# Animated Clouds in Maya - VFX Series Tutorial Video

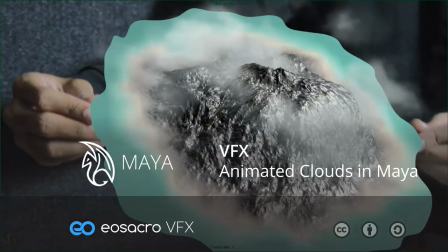Hello there all, welcome to eosacro. In this video, I'll be showing you how to create some animated 3D clouds in Maya.
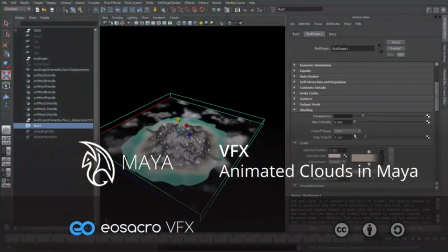A quick note before we actually get started,
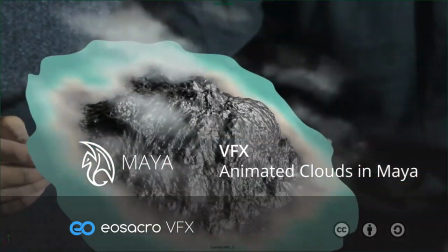this video is a part of the entire visual effects series that I'm working on, in which I'm holding a landscape in my hand.
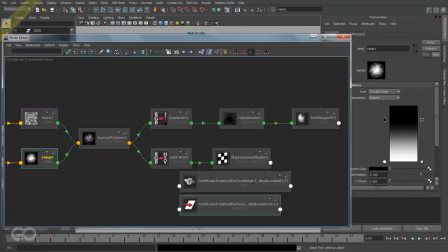It covers loads of techniques, and if you're interested in knowing how you can get your hands on this tutorial, watch the end of this video.
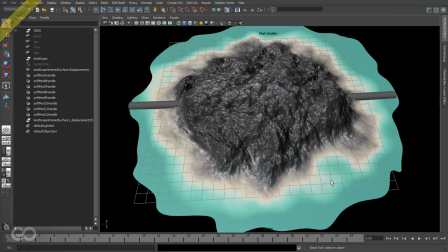Now, let's go ahead and get started.
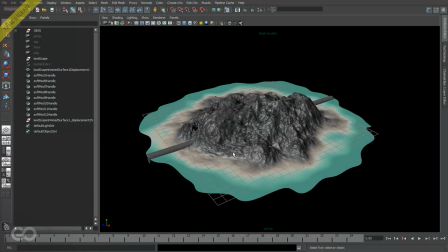In this one, I'm going to show you how to create some very simple cloud cover using fluid effects within Maya. So let's switch over to the Dynamics menu and start by creating a simple 3D fluid container.
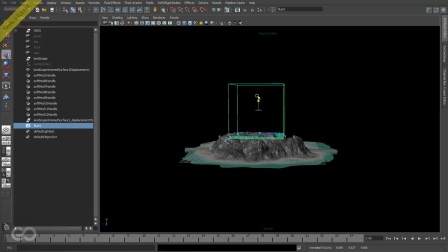Now, you can obviously go ahead and try to create an entire fluid effect container on your own,
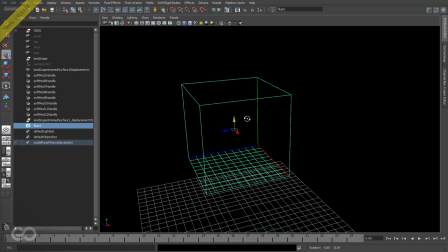but there's really no point because Maya already comes with several presets. So let's go ahead and make use of them.
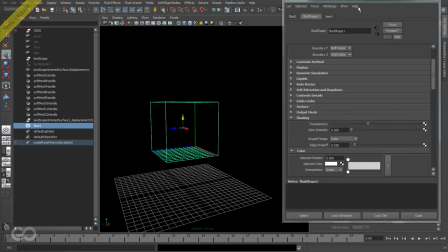I'll go ahead and open up the attribute editor. Let me bring it off here to the side.
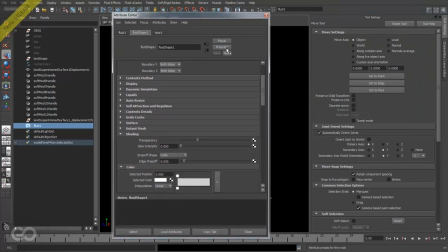As you can see, the fluid effect shape already comes with several presets, which is signified by this asterisk here at the end. By clicking on this, you can see all the different options which are available. What I'm going to do is just choose Cloud Bank option.
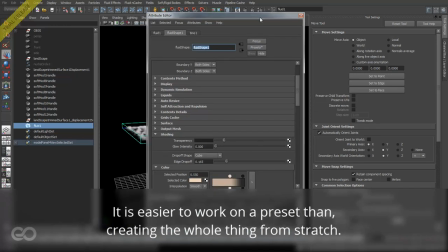So let's go ahead and load that up.
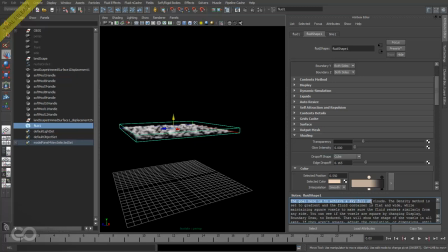As you can see here, the goal is to achieve a sky full of clouds, which is not really what I'm aiming for.
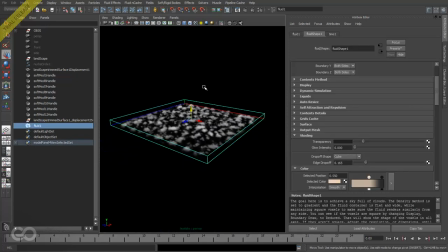I just need a small cloud cover over an island. So I need to go ahead and edit this fluid effect to get better results. So let's go ahead and change a few things. First off, I'm just going to keep the voxel square so I don't have to go edit two, three different elements.
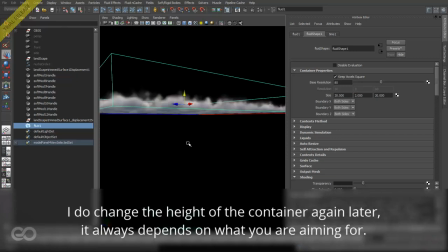I'll just increase the height of it so that the cloud is a bit more, thicker, right?
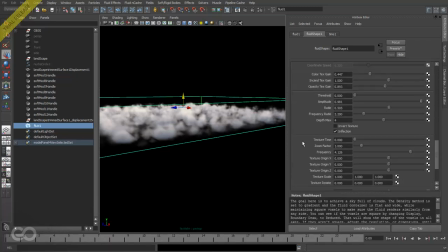That's the first option which I'm changing. Next thing I want to do is actually change the size of the texture itself, so the texture scale. So let's try about 4 times larger.
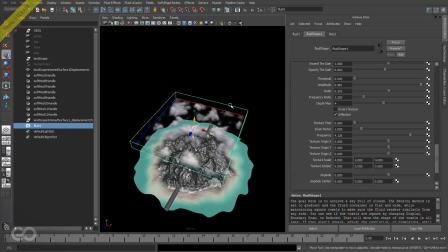Okay, so this looks pretty good, I guess. Okay, so this looks pretty good compared to the island we have.
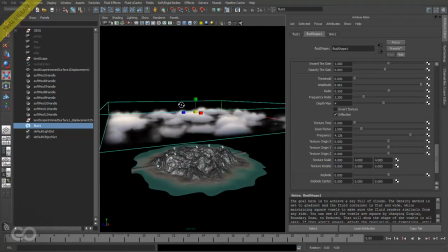And also I'm going to increase the size of the cloud cover itself, so it's a bit larger.
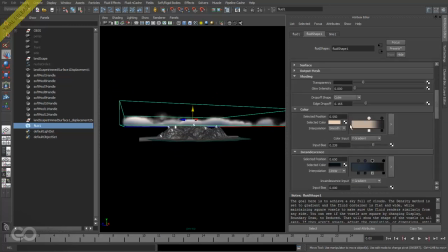Keep it on top. Actually, I think I'll come back to the same size we had previously.
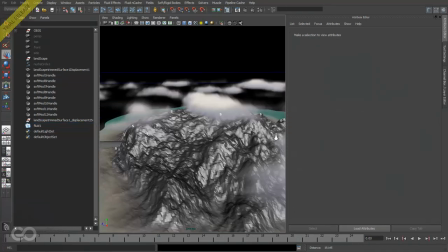Okay, now, obviously for some just dramatic effect, what I'm going to do is make use of the soft mod handle we have here.
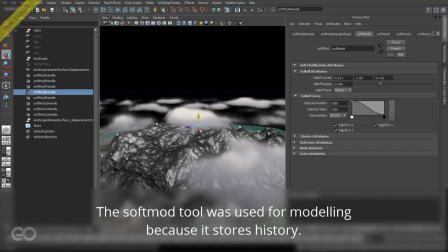Okay, so good. I have this one. I'm just going to pull that out so that a little bit of the peaks are actually coming through the clouds.
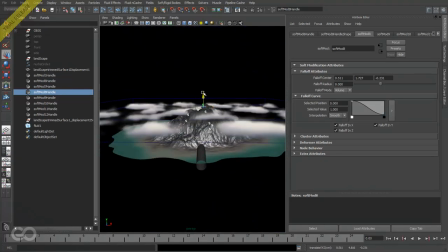So you can actually see the clouds being separated because of the mountain peaks.
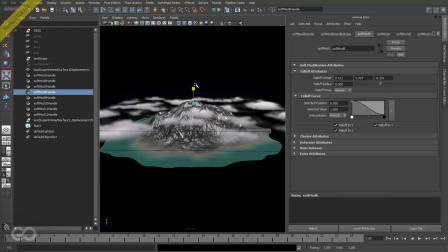And also another thing I can do is scale it up a little bit so that there's a bit more variation here at the top.
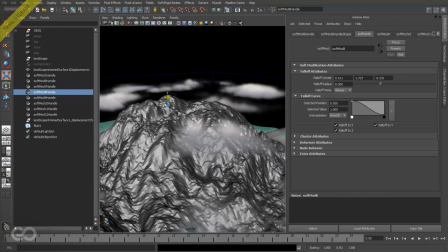So a bit too much variation, let's decrease that. Okay, and make it a peak.
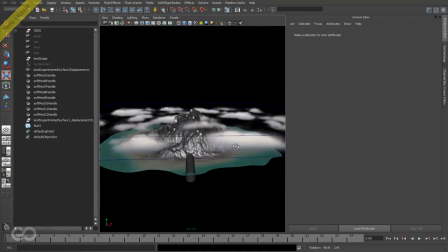Okay, now I have the simple mountain and a cloud cover which I've created,
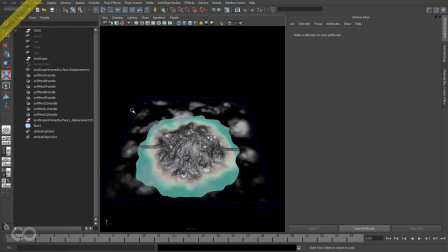and for obvious reasons I don't really want it to look like a cube.
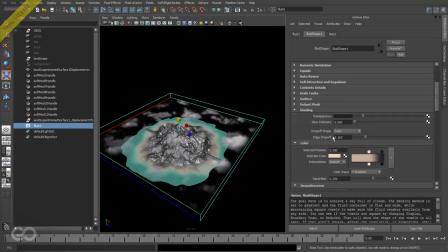So for that, let's go into the shading properties and use a drop-off shape for the fluid container to be a sphere so that it just fades off towards the edges completely, right?
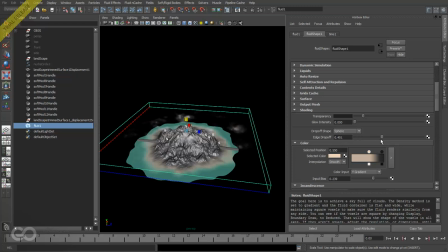And also I can go ahead, just increase the drop off a little bit more to get better results, or basically results that I want. Okay, and I guess I'm going to go increase this a bit more again.
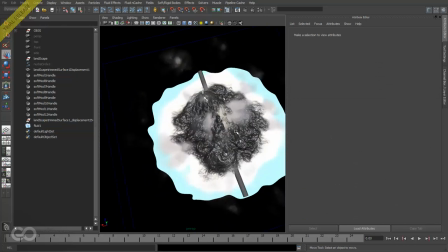Okay, so as you can see, the peaks are visible and the cloud cover exists.
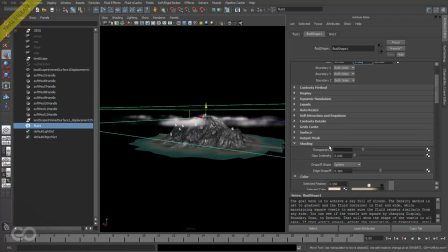Also, another thing I can do is I can come down to the shading properties and increase the
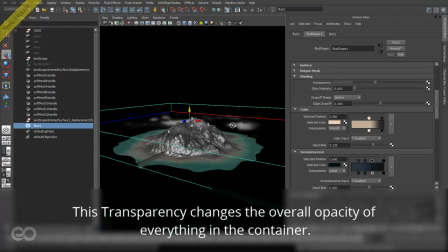transparency a little bit more so that the island can still be seen even with the cloud cover.
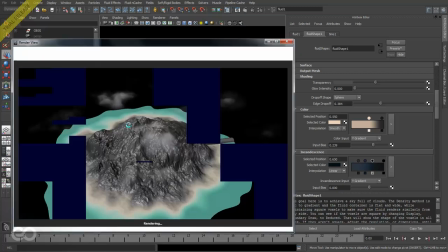I can just hit render to see exactly what I have. And as you can see, this is a simple Maya software render.
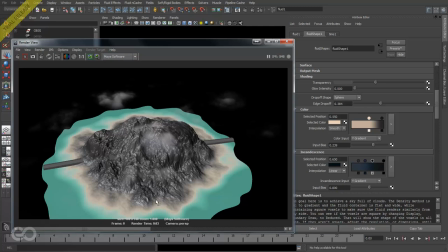All the details have come in.
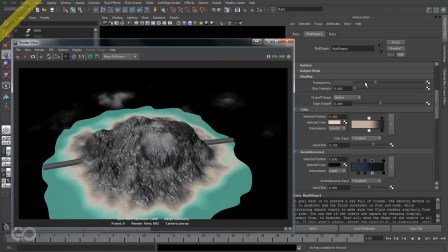It looks okay, but the transparency is a bit too much. I just decreased it. Let's re-render. Okay, that looks okay.
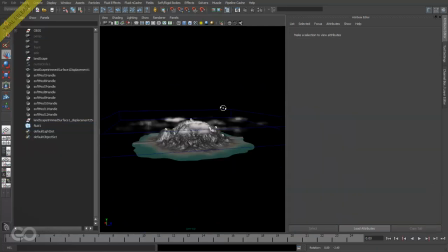Just a little bit more there. Okay, another thing I noticed is that the cloud cover is a bit too less.
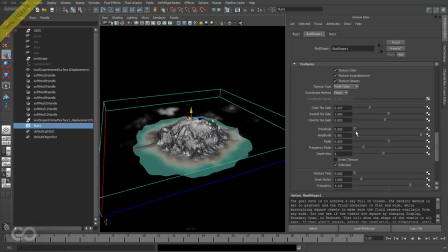So to increase that, I can go to the texture properties. It's nothing but a simple Perlin noise. And as you remember, for creating the landscape also, we made use of Perlin noise. So pretty much all this threshold, amplitude, ratio, frequency ratio, depth maps, all these are the same options that you found in there.
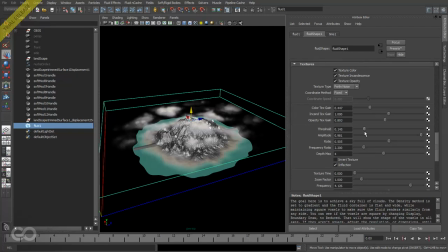Only these are now applied in three dimensions. So I'm just increasing the threshold so that the amount of clouds have just increased a little bit. I can decrease the amplitude just a little so they are a bit softer, and increase the threshold a bit.
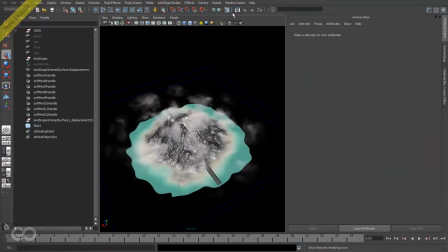Okay, so I have this. Let's go re-render this. See exactly what we have.
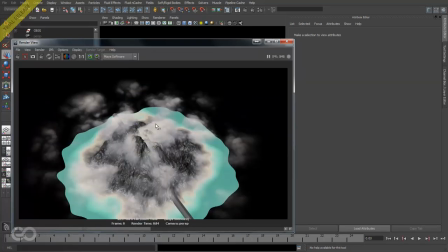Okay, so even from the top, you're able to see exactly what's happening below on the island.
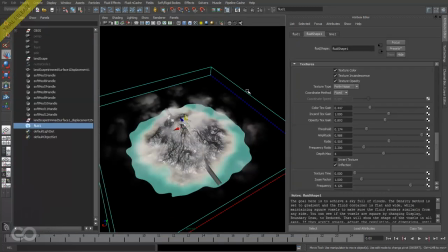So, okay, I have a bit of that done. And another thing I want to do is just go ahead, increase the depth max.
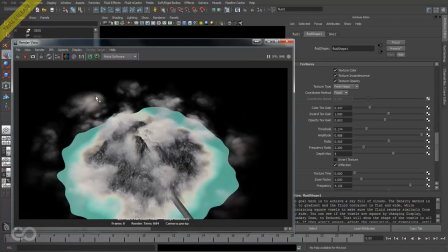So I have a bit more detail in these clouds here.
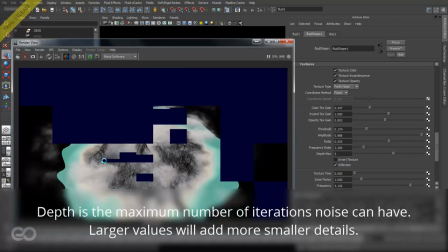So if I render this now, you should be able to see that I have more detail in the cloud there.
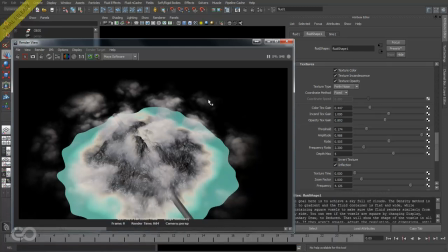So you can see it was softer. Now it has a bit more fluffiness, right? Okay, so that is done.
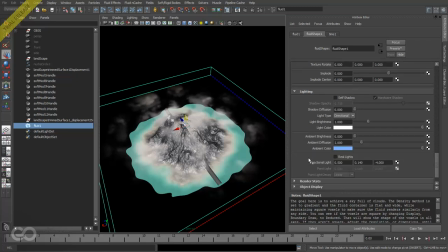One thing about this cloud bank is that if I go into my lighting, I believe, yes, there is self-shadow, which adds in shadows for the clouds.
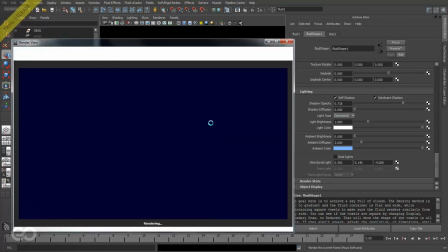So basically, they look more realistic, more three-dimensional. So I'm just turning that one on.
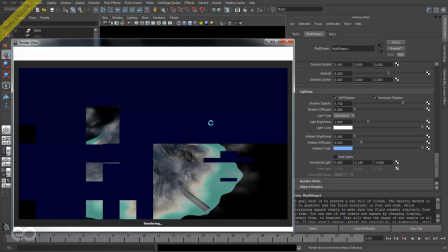Okay, let's just render that out quickly.
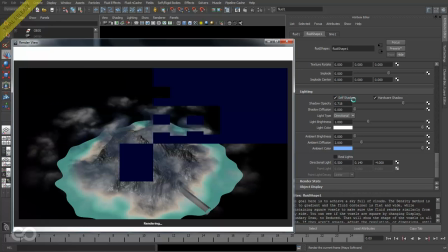So as soon as I have self-shadowing turned on, the incandescence color comes into picture.
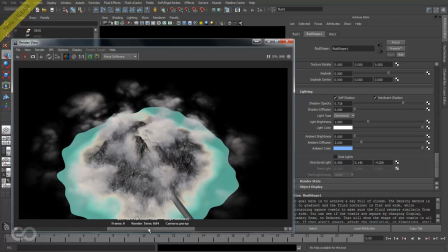So as you can see here, the clouds were all white. Here, now they have these shadows.
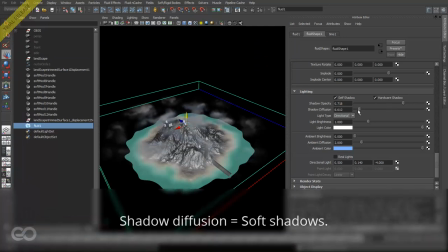So I can go ahead, increase the shadow diffusion so that the shadows are not that harsh. And also, I can come to render stats and turn on cast shadows.
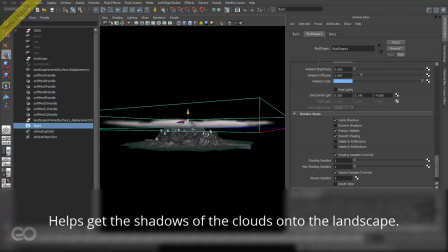So this basically means the clouds can actually cast shadows onto the objects below them, which is very important for the landscape itself.
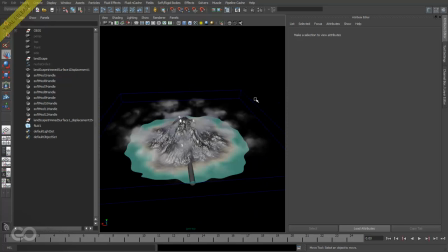Now, these are some very basic settings which we have changed.
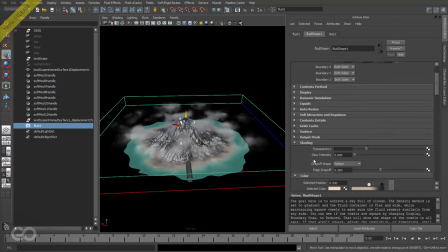Now, another main important thing I want to change here is that this display box is kind of annoying. For me personally, I don't want it displayed. So I'm just going to go ahead and tell none.
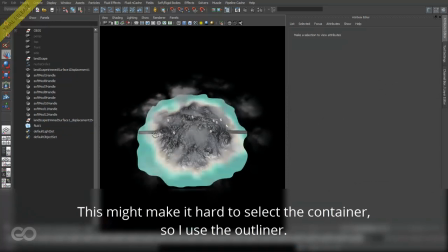So basically, it doesn't display the box. It just displays a cloud, which looks a bit more neater and closer to the final result, right?
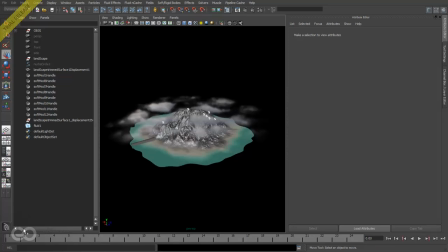Now, obviously, clouds are never static. So I want these clouds to actually move. So this can be achieved if I go down back to texture. I have something called the texture time.
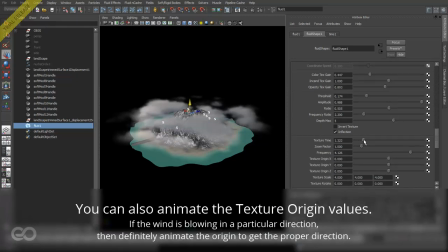And if I move through, you should be able to see that the clouds are actually moving.
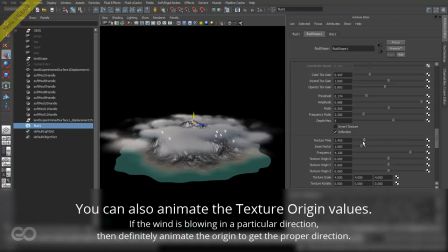Now, this texture time, I can just animate it. So it looks like as if the clouds are continuously moving.
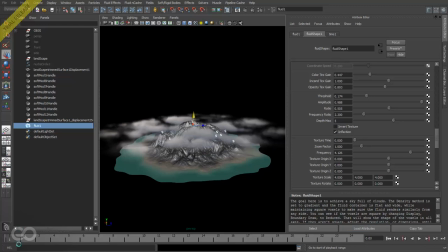So let's do that. I'll go to the first frame. By default, it was on the zeroth frame. So I just come to the first frame. I'll set the texture time to 0 and key that value. I'll go to the 24th frame, which is effectively the first second.
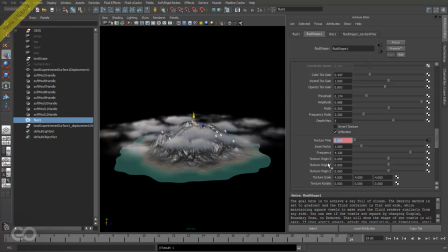And I'll go ahead, change this texture time to, let's say, 0.4. So it's just moved a little bit in 1 second. So I've keyed that value in.
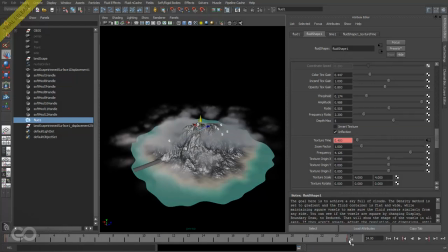Now, once I've keyed these two values in, as you remember, my entire frame range is way more longer. It's more than 200 frames. I'm not exactly sure what's the exact number. It's definitely not 24.
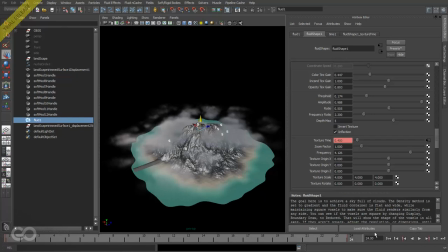So I just want to key these two values and I want the animation to just continue. So every second I wanted the texture time to increase by 0.4. So to do that, let's go to Windows, Window and Animation Editor, Graph Editor.
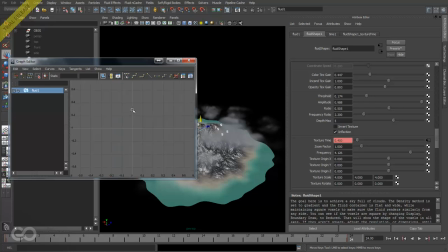Here if I just press A on the keyboard, I should be able to see the fluid effect.
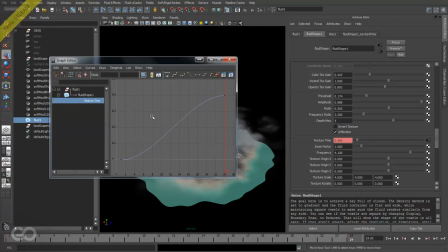Okay, so texture time, so let's press A. So I have this here. By default, I have not changed any animation interpolation values, so it's set to simple flat or spline, I guess. So I'll just go set it to linear first.